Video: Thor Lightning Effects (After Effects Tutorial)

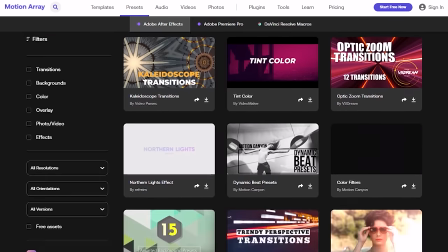[4:22]
Then you have presets for all kinds of different effects like color filters, light leaks, and glitches. Of course, we could search through all of this on the site easily enough, but they also have great extension panel for Premiere and After Effects.
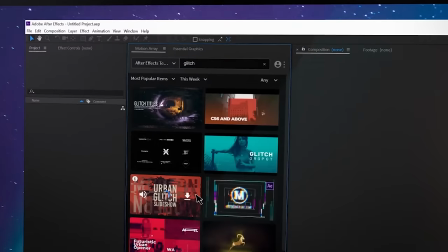[4:36]
With this, you get a motion array panel right inside of Premiere that has all of their assets inside of it.
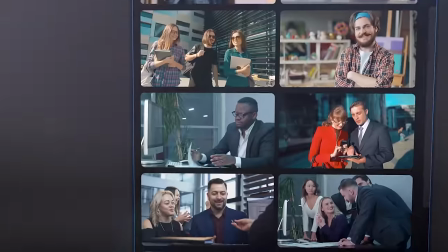[4:42]
So you don't need to open your browser at all. You shift through everything right here and easily try things out until you find the right one. Then download and import right here. Now that side of it is great, but there's still more that they've added in to make Motion Array incredibly cool.
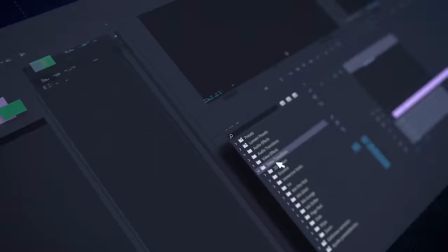[4:55]
First are their plugins. This is a bunch of transitions and effects to use inside of Premiere.
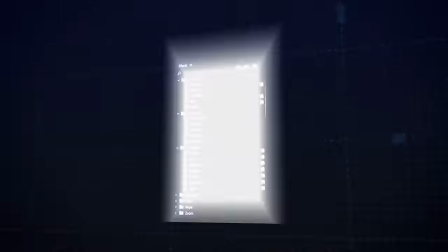[5:01]
Download and install, then find them in your effects folder. Then you can just drag on like one of the many transition effects.
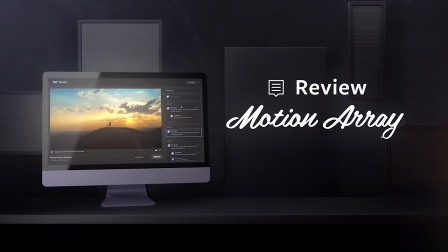[5:08]
Then you have something that I didn't expect, a great collaboration tool that comes with the subscription. You can upload your work to send and receive notes to help with remote work. And then another thing you definitely wouldn't expect is a site builder, a really solid one.
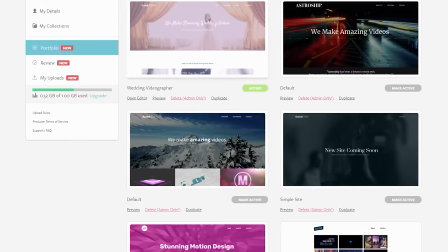[5:21]
In their portfolio builder, you can make your own site to show off your work and use a custom URL to make it fully yours and pro.
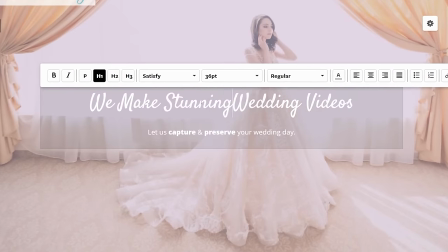[5:28]
They have a little bit of almost everything. It is really well-rounded.
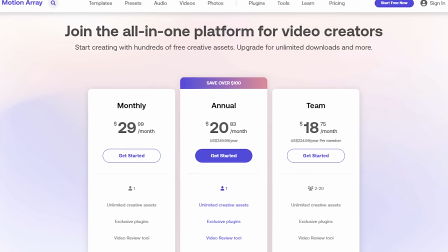[5:32]
For subscriptions, you have annual, which saves you some cash, or monthly so you can grab it when you need or only on a per project basis.
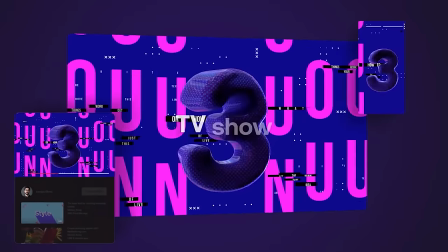[5:39]
And these are all universal licenses to cover you for whatever you're working on. So definitely jump in the links below and check this one out. The wide range of benefits it comes with is perfect for content creators.
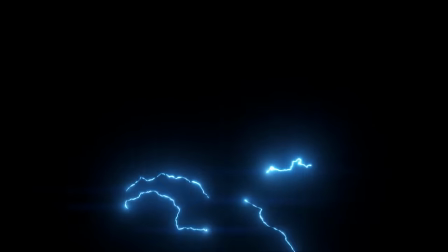[5:51]
Logo. For the electricity in this shot, we're gonna be using the arcs and extras categories.
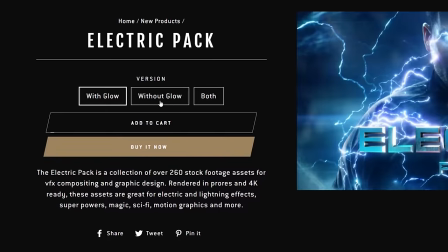[5:56]
We have both a version of the pack with baked in glows, as well as a pack version without.
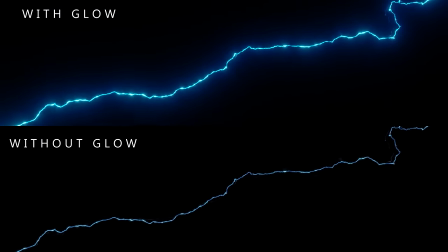[6:01]
For this tutorial, we're gonna be using the version without the glows to give us more customization.
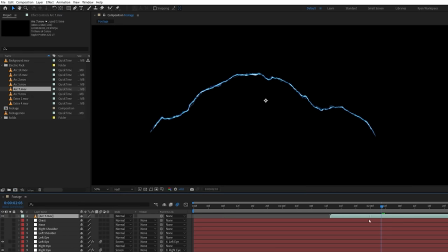[6:06]
We'll drop an asset into our comp and set the blending mode to screen.
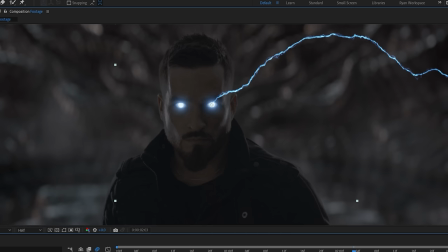[6:09]
Use the anchor point tool to move the anchor to one of the electric contact points, change position, scale, and rotation how you like, and link to the closest tracked null for that area.
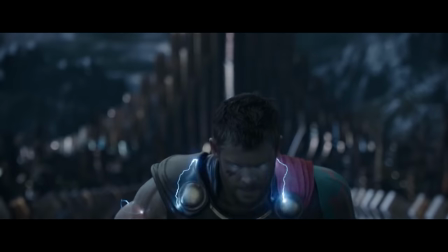[6:18]
In the original Thor shot, the electricity only lasted a few frames at a time for each strand, so we can trim the layer to match.
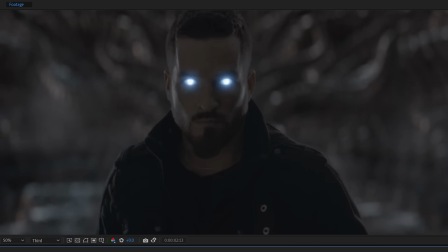[6:25]
You can either leave it to suddenly vanish when it cuts off like some of the originals do,
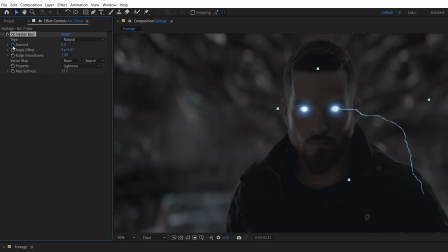[6:30]
or you can use a vector blur and keyframe the amount to increase over time, the last couple of frames, to make it thinner, as well as a curves effect, setting a keyframe and again moving to the last frame and darkening it to add a subtle transition before it cuts.
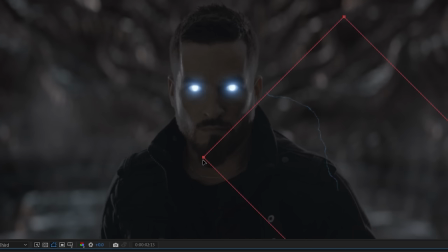[6:43]
You can also use a mask with some feather and keyframe that to move in the same direction of the electric flow.
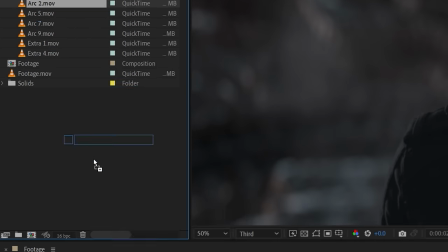[6:49]
Now duplicate, and if you click on a different asset and hold Alt while dragging it over the duplicated layer and let go, it will replace it.
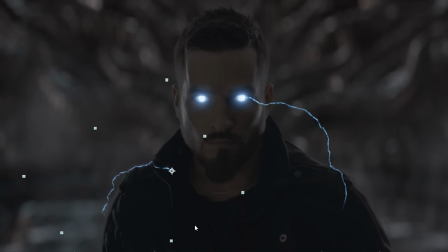[6:57]
Move the anchor point again if needed and change a position, rotation, and scale to a different spot, link to another null, and move it in the timeline.
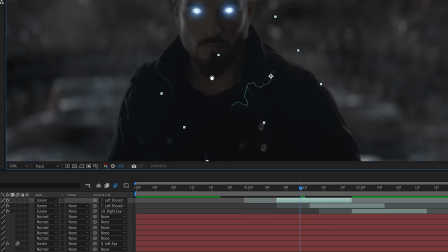[7:05]
Repeat this as many times as you like. We're matching the original shot closely and have a decent number appearing consistently throughout the shot.
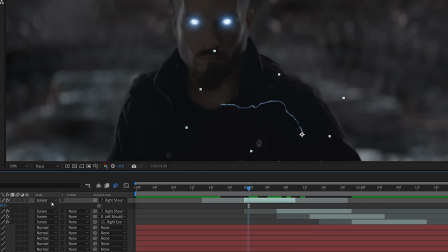[7:13]
If you use duplicates of the same asset, you can slide the time of the layer to choose a different section so that none of these are looking identical.
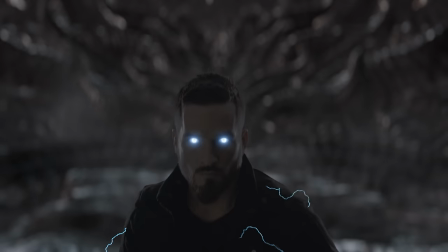[7:21]
For some, we also slowed down and enabled frame blending, and we now have this.
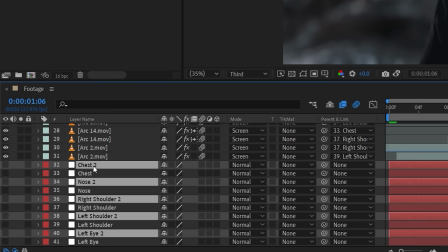[7:25]
Select all the track nulls and duplicate, moving to the top of the comp.
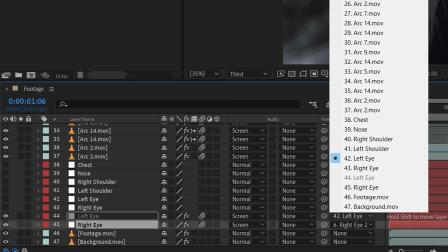[7:29]
Link the eyes to the new eye track, then select all the electricity and original track nulls, right-click,
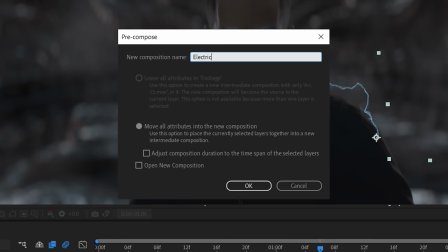[7:37]
pre-compose, move all attributes to the new comp.
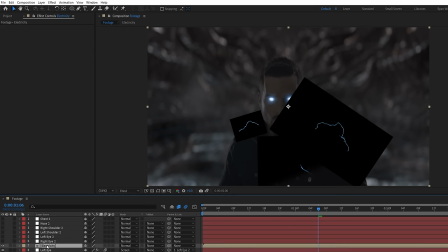[7:39]
Copy the solid composite glow and color effects from the eyes and paste it on the new electricity comp, then change any settings until you're happy with the results.
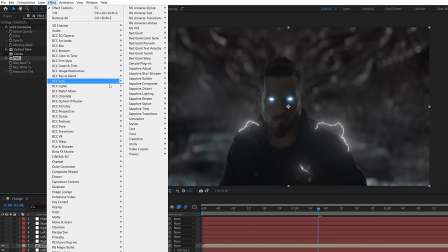[7:48]
We ended up swapping out the curves for a tint and color vibrance to get a slightly different look.
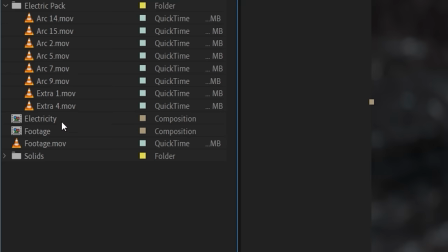[7:53]
If you want brighter areas at the contact points, you can duplicate the electric comp and inside of each asset,
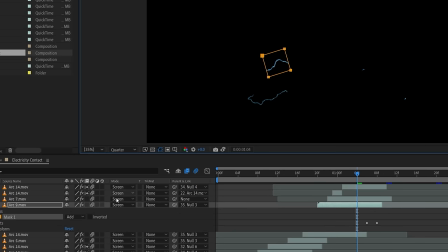[8:00]
use a mask set to subtract and feather so that we only keep the start and end points like this.
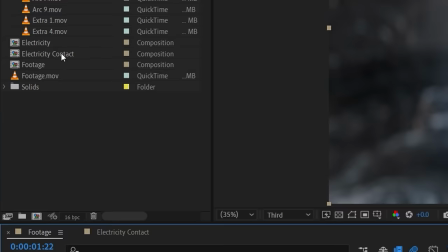[8:06]
In the main comp, duplicate the electricity and click, drag, and replace with the new comp.
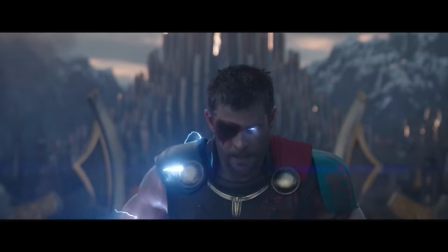[8:11]
Change the effects to make these points as bright as you want, and to get some anamorphic flares like in the original, you can duplicate again and delete all but the color effects.
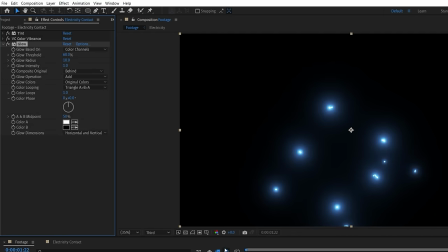[8:20]
Using the After Effects glow, we'll set dimensions to horizontal, lower threshold,
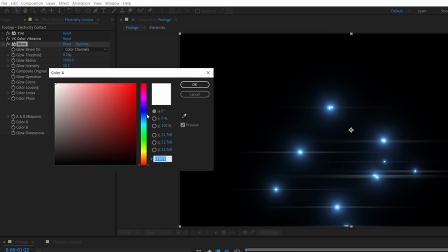[8:24]
increase radius and intensity, and change the color to be a strong blue, switching to A and B colors.